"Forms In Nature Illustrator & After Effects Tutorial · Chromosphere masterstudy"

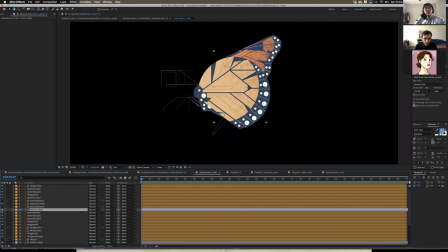(40:58)
As you can see, I brought in the textures from After Effects, and I applied an alpha mat, right, with the body being the alpha mat, and then the texture using the information of the body alpha. And now here I redid these shapes so they could be more finely animated by Desmond.
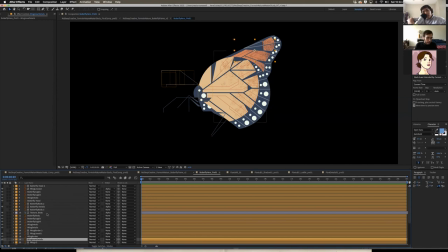(41:18)
So yeah, so essentially in as far as Photoshop is concerned for the main body of the butterfly, I didn't have to do much else besides just applying the textures that I painted in our Photoshop.
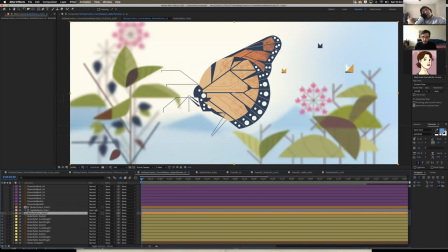(41:29)
And now you can see them in finer detail here. So now we add the second element that was done in Photoshop, which is the finer glare. Oh, well, actually, let me do that at the end because it's kind of a really nice detail that brings everything together at the end.
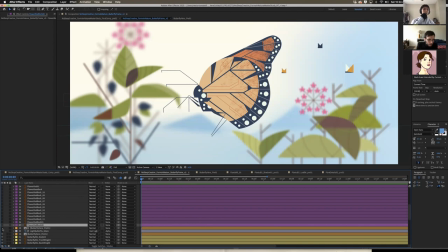(41:44)
Now I'm just going to move in to adding the flowers, right? So we just start adding again the flowers. And now for the fun part.
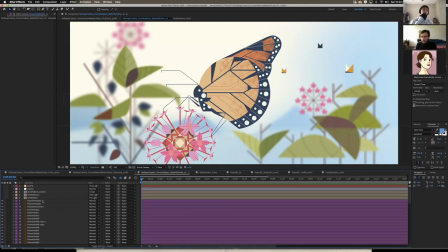(41:57)
Okay, so these are the finishing effects that really help bring this entire design together.
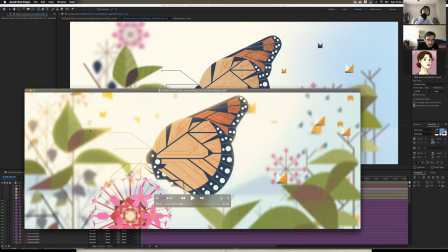(42:05)
If we look back at the mainframe, right? If you really glance in detail, you can see this very, very subtle cell shape pattern that inhabits the whole frame.
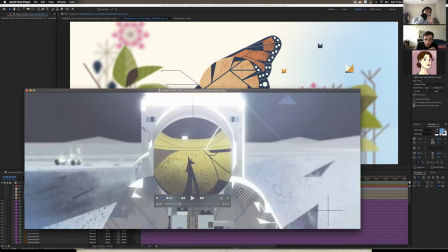(42:14)
And it's also present in all the other frames, right? It's like, not only do you have big circles and then smaller circles within the big circles, you also have tiny circles everywhere too.
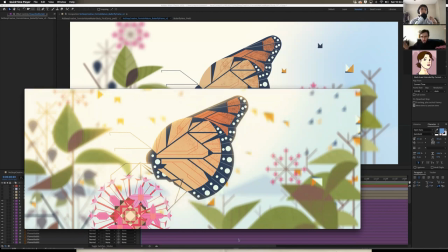(42:24)
Just reinforcing that unifying idea that, you know, the biggest circle, from the biggest circle to the small circle, everything is unified.
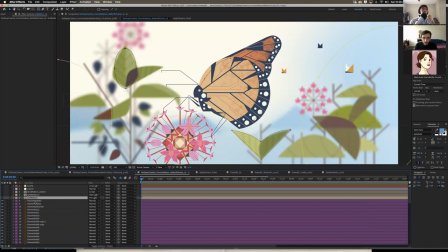(42:32)
So now, what did I do to replicate that cell pattern, right? So I'm turning it on here. There's actually three duplicates from the main duplicate.
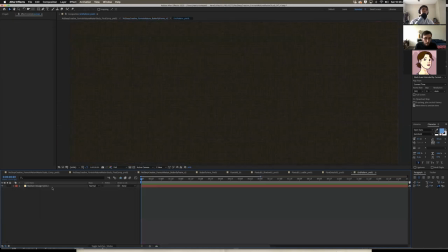(42:45)
Let's go into what is the main one. So this effect is really, really simple to recreate. It's called CC Ball Action. It's an innate plugin in After Effects. I brought, essentially first what you have to do is you have to create a solid.
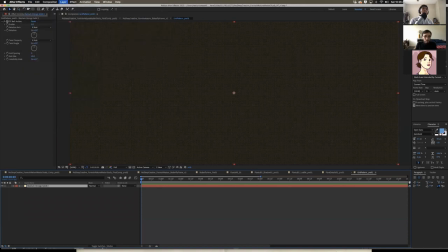(42:59)
So let me just, for tutorial purposes, let me create a new solid and make it that color, right?
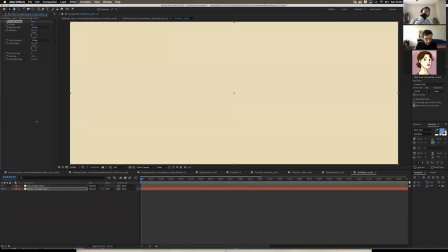(43:08)
So let's see, let me copy, right?
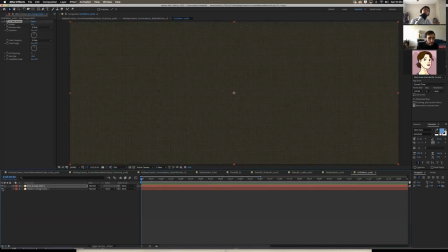(43:14)
Let's do that.
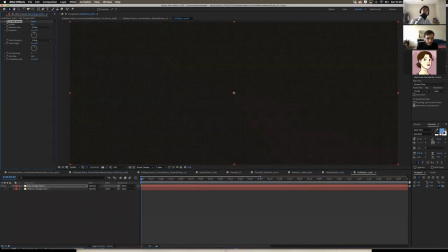(43:15)
So if you see what this is, it's essentially just CC ball action with the ball size of this,
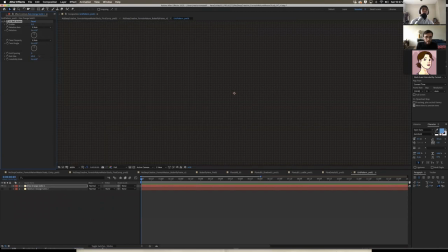(43:24)
of the effect tuned down to 40, right? Bigger ball size, bigger balls. It's not that hard to grasp the concept. But then the main thing here is the compositing of how, because if we really,
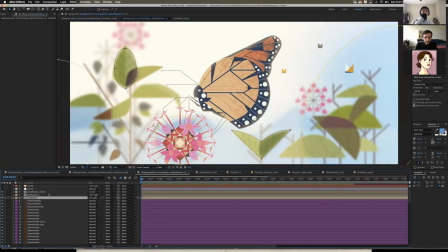(43:39)
really look at this in depth, the pattern is not uniform all throughout, right? There's portions of it that are kind of erased out, almost if you were to go with an eraser tool in Photoshop and just,
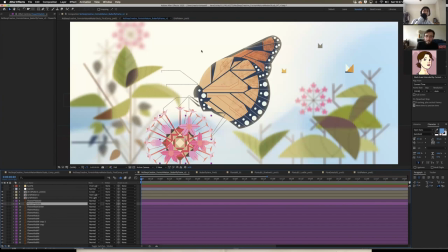(43:53)
you know, erase certain parts and keep certain others, as if the lighting is having its effect on the cell,
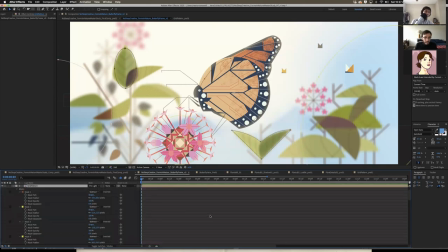(43:59)
on the grid pattern as well, right? So how do we do that? Well, simple, just with masks, right? I try to, you know, imitate it as best as I could, seeing it here.
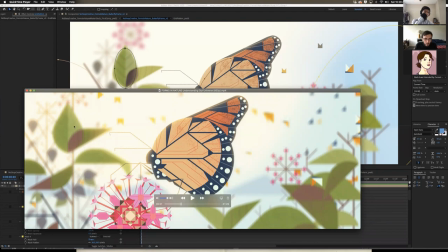(44:08)
Like if you can see in certain parts of the frame, like here, there is no cell pattern. Over here, there is no cell pattern.
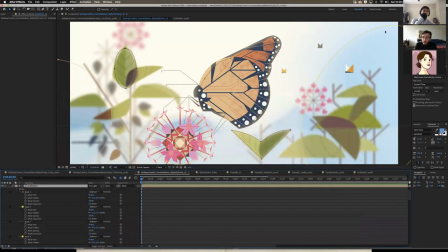(44:13)
Over here, there is no cell pattern. So I just made a mask, right, where I didn't see any cell pattern and put each mask to subtract and then feathered it so you didn't see the hard edge of the mask coming in.
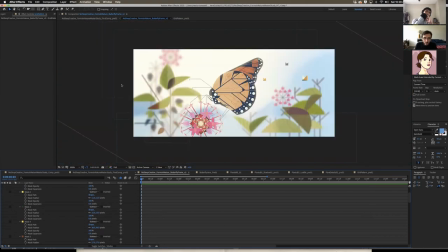(44:25)
And it's like nice and organic and it's, you know, it's mimicking and it's integrating that light that is coming in from the sun.
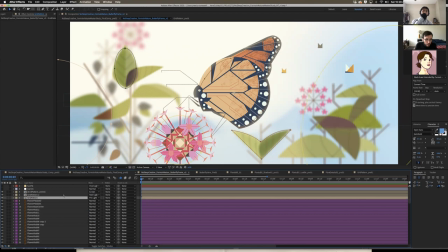(44:35)
And then I duplicated that grid pattern with different effects. So, you know, hard light for one, if you see it without hard light, you know, it's a little bit more washed out. I didn't want that, I wanted it to be more integrated. Then another one for screen with screen to bring out even more.
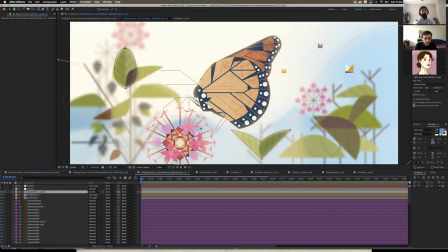(44:51)
This is without screen. So now you can see with screen, it brings out that light and makes that glare pop, right? And now let's see. And now we bring in the sun, right?
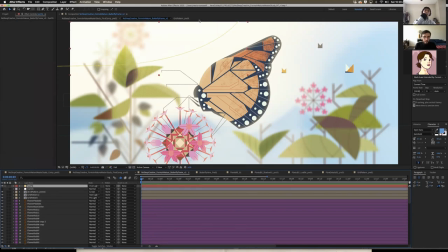(45:04)
Which essentially just is a big light orange solid up here with a very,
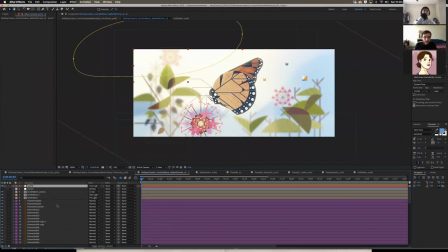(45:10)
very wide feather of 212 pixels, right? And now there is one finer detail missing,
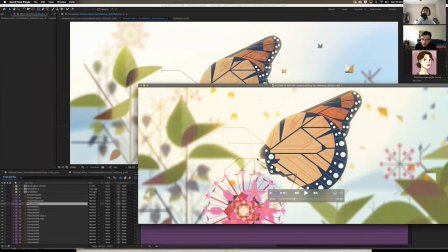(45:17)
which if you can see, there is a very beautiful interaction of the glow of the sun hitting the edge of the butterfly, right?
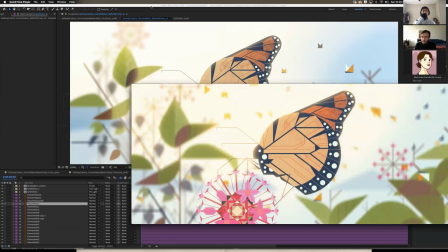(45:25)
And to get this right, I didn't find any particular way to do this in After Effects.
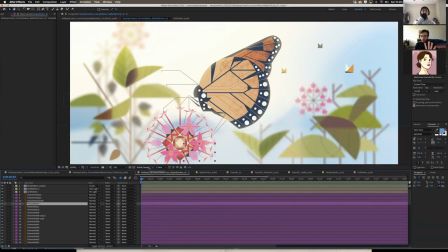(45:30)
So I went into Photoshop and I had the reference already done from Illustrator as well as the reference from Forms in Nature. So I just painted over that reference
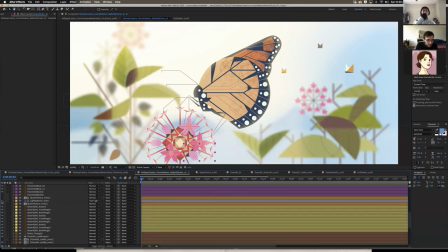(45:40)
and I brought that painted lighting onto this frame and added it using hard light. So as you can see here, when we add that, and this really again what it is, if you want to watch it, it's just
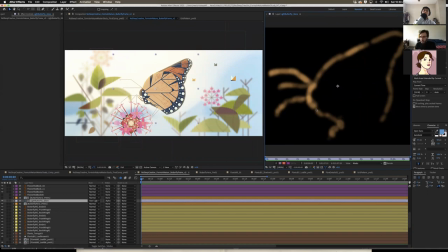(45:58)
the standard Photoshop brush with 0% hardness, just painting over it, you know, with a very, very bright light yellow, orange color, right? Painting over the edge to sort of bring a highlight to it.
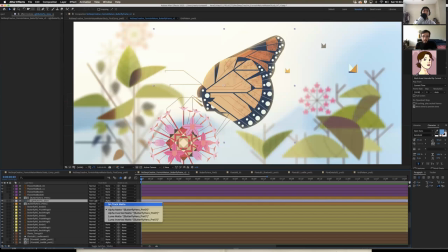(46:09)
And I also, we didn't have like the lighting come outside of the butterfly like that, right?
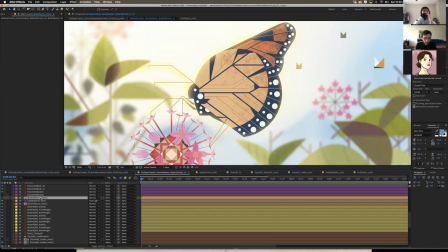(46:17)
I duplicated the whole butterfly hero body right here and used that as an alpha for the glow, right? So now you can see how that beautiful glow just outlines the whole outer edge of the butterfly.
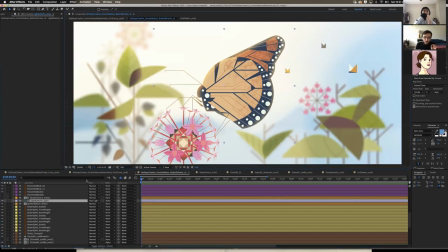(46:30)
And just, it really makes that 1% that ends up being a huge difference, right? As you can see. And now just to unify everything, right?
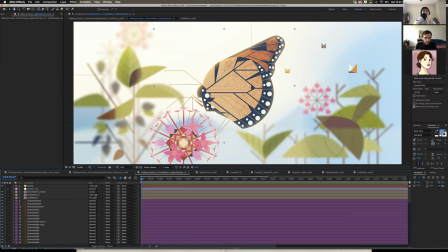(46:41)
We have, we add some basic, very basic color correction on top, which here I used a combination. Let me turn all of these off. So here for this color correction, I used a combination of hue and saturation to bring,
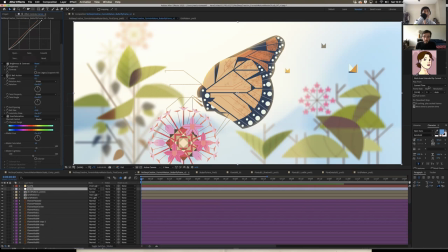(46:59)
I brought the saturation up a little bit because as you can see, it was from bringing it from Illustrator and bring elements from Illustrator to Photoshop into After Effects, the color settings always change. It's kind of just an inevitable thing. So I just corrected everything to make it closer to the final image that I wanted.
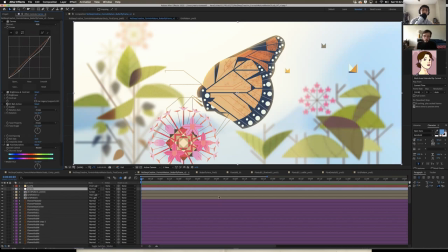(47:15)
And I brought the saturation up a little bit to bring that like beautiful glow of spring, beautiful glow of blooming flowers, of butterflies and everything.
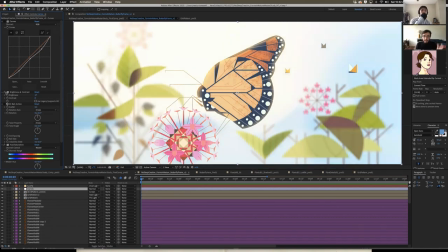(47:23)
Brought up the brightness and contrast a little bit as well to really accentuate that sunlight as if we're looking at a sun in the early morning coming out of the clouds. And then the curves to bring those values down a little bit and balance the whole composition together.
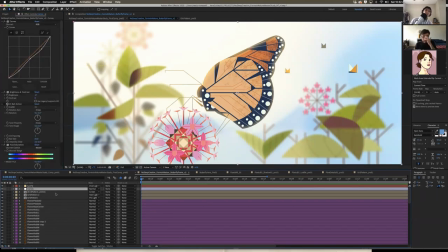(47:38)
Yeah. So yeah, and there you have it. There is how this whole composition comes together. All right, and that concludes this design breakdown tutorial of this beautiful bright frame by Chromosphere from their animation Forms in Nature.
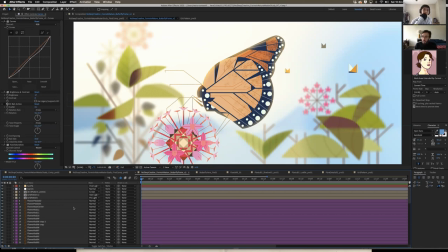(47:55)
It was a pleasure to deconstruct one of my favorite animations in motion design and also one of the first animations I ever saw as a motion designer, as a beginning motion designer.
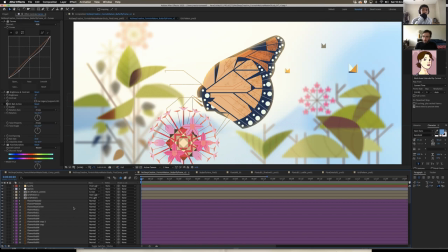(48:08)
So yeah, this means a lot to me. It's like breaking down one of your icons and just seeing its masterful ways and what it's really made of. So that's it. Thank you, Desmond. Thank you, No Sleep Creative. If you want to see more of my work, you can follow me on Instagram at Ness, that's N-E-S-S Tomaselli,
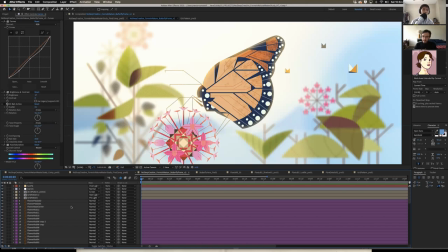(48:29)
T-O-M-A-S-E-L-L-I on my Instagram to get some really, really cool motion design, animation, and sci-fi related stuff. So thanks, guys. That's it. All right. Have a wonderful day. Thanks, Nestor. And thank you for, you know, doing this tutorial. And we'll see you next time, guys.